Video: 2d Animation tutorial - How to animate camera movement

Hey guys, my name is Haytan. Let's talk today about moving cameras. Many of you already know that
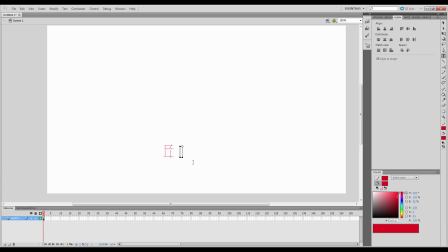0:10 Things that are further away from you appear to move slower than objects that are close to you But to recap say your camera is located here with this view and say an object travels this distance If I move this range closer to the camera,
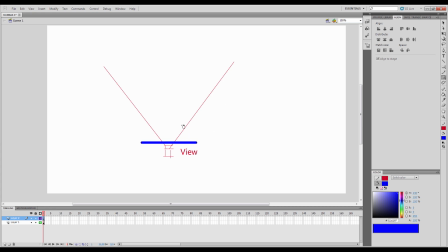0:26 then the object won't even be in the frame the whole duration It will quickly pass But if I move this away from the camera It will be really easy to follow and the distance will appear very short and the movement will appear very slow
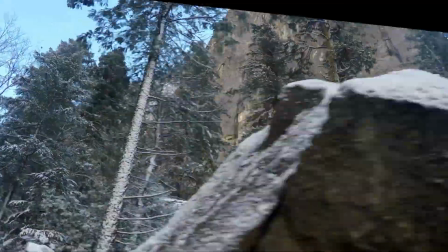0:42 Think of real-life examples such as being in a car and seeing trees go by very quickly and yet mountains seem static because they are so far away
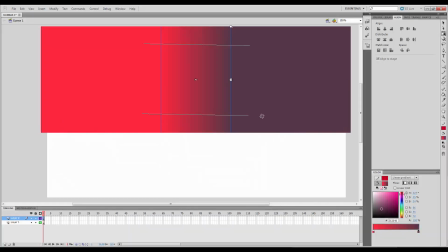0:50 So let's just jump right into an example of a camera chasing an
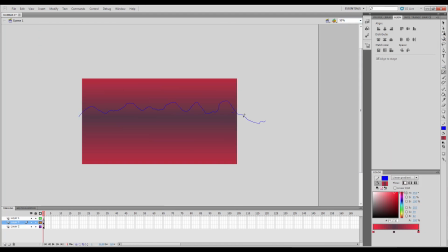0:55 object flying at high speeds just above the water let's make this object
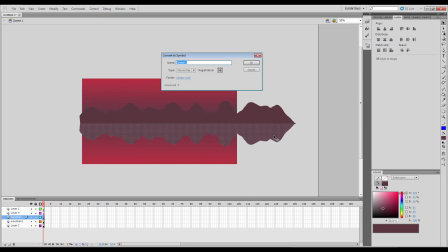1:00 be an energy ball of some sort so we can play with some lighting effects we have time here I'm establishing the scene basic water color reflecting the sky with a gradient and some mountains in the background also using the moon for some
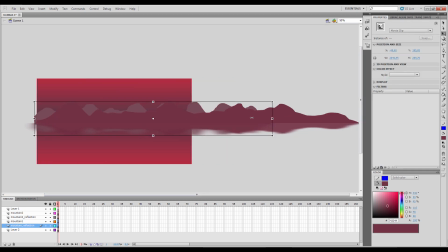1:18 highlighting on the water surface so high speeds mean that water
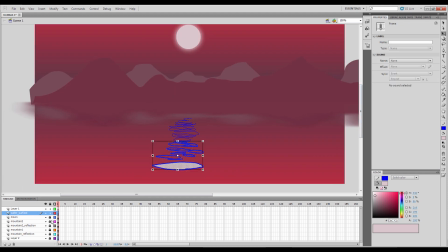1:23 that is close to you will will appear to move really fast so I'm showing this by changing the specular highlights to have some motion blur but remember since the reflectance comes from the moon that is far away this will roughly remain in the same place.
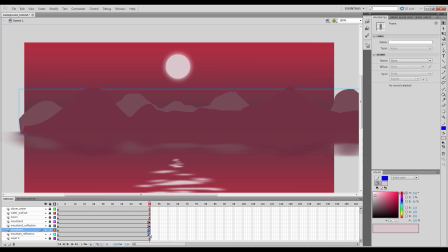1:42 I want the mountains in the background to move a tiny bit during the scene since they are much closer relative to the moon but compared to the camera they are still far away.
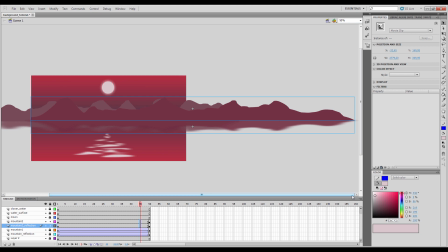1:54 Be aware that traveling to the right means objects that are static appear to move to the left.
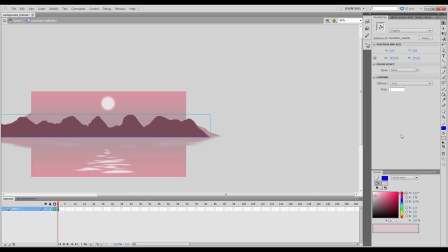2:01 I'm also making two sets of mountains, one which is a little bit closer and moves faster.
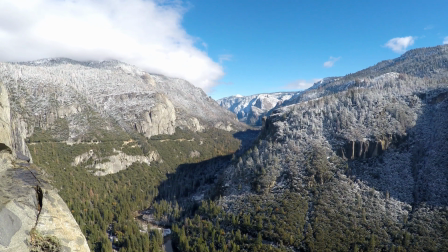2:08 Also notice I'm blending the color of the mountains with the sky, since the layer of atmosphere also increases when you look at mountains far away.
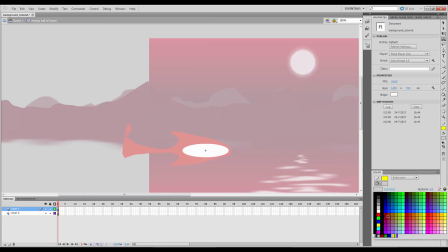2:17 Okay, so for this energy fireball thing I decided to go with an almost white ellipse
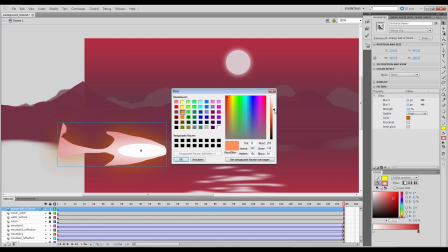2:22 to emulate a heated core and animated some fire that is trailing behind.
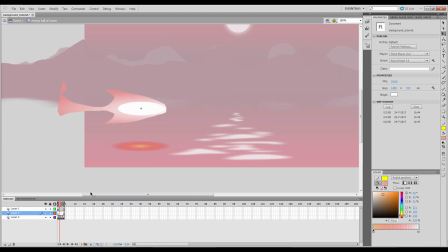2:28 Since this is emitted in light I'm also reflecting this off of the surface of the water and of course this whole thing isn't perfect but small details make it look better really quickly. The core has slightly been moved and enlarged over four frames to create this vibrating motion.
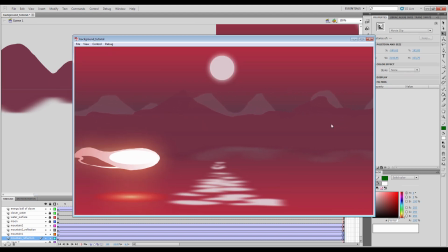2:46 So after adjusting that a bit you will notice it's still a bit boring animation is all about making this seem alive so what can we add that will liven this up well our object certainly doesn't
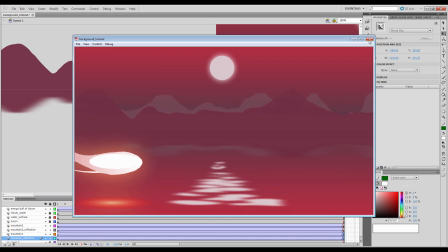3:02 have to be the closest thing to the camera so let's assume the camera is located above the
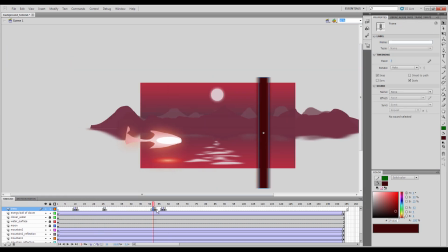3:08 ground and some trees are passing by since we want to
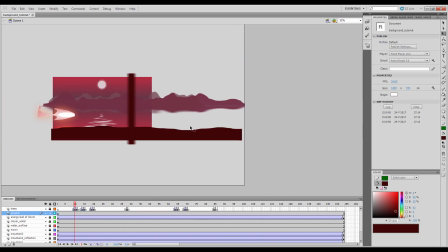3:13 create an effect of high-speed movement I'm making this trees appear only for a few frames
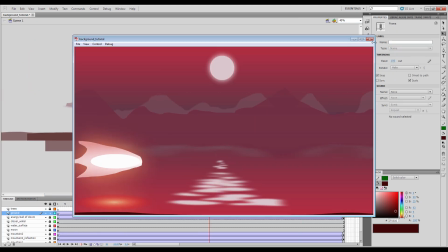3:18 and I'm adding some blurring effects to increase this even further
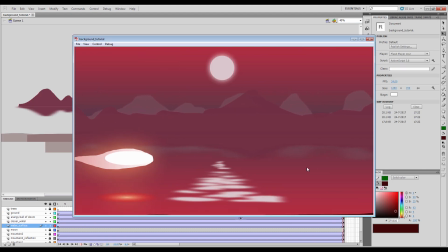3:23 notice I'm making these trees a lot darker since the primary light source is behind the
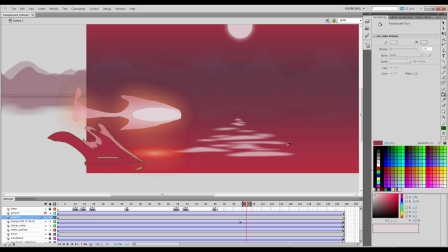3:29 trees so what else can we add maybe let's introduce some
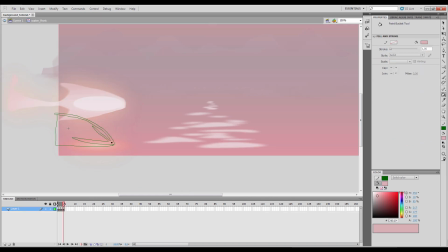3:35 aerodynamics for example again animation is all about making it seem real enough to convey your message
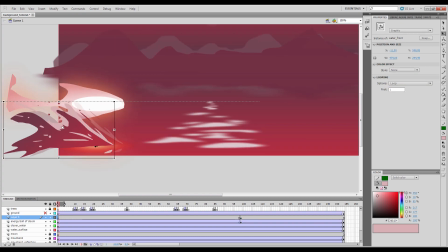3:41 so let's make the water behind the ball be pushed away so
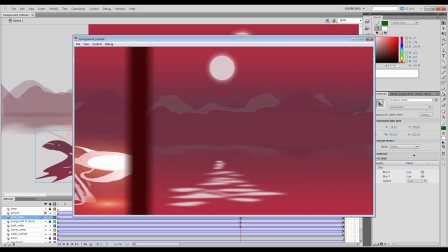3:47 this is the end result so these two sets of mountains and the trees create this parallax effect now this is a really simple example but what I want you
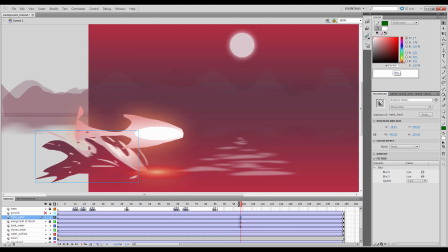4:00 guys to take away from this is to think about the environmental context to make animation seem better.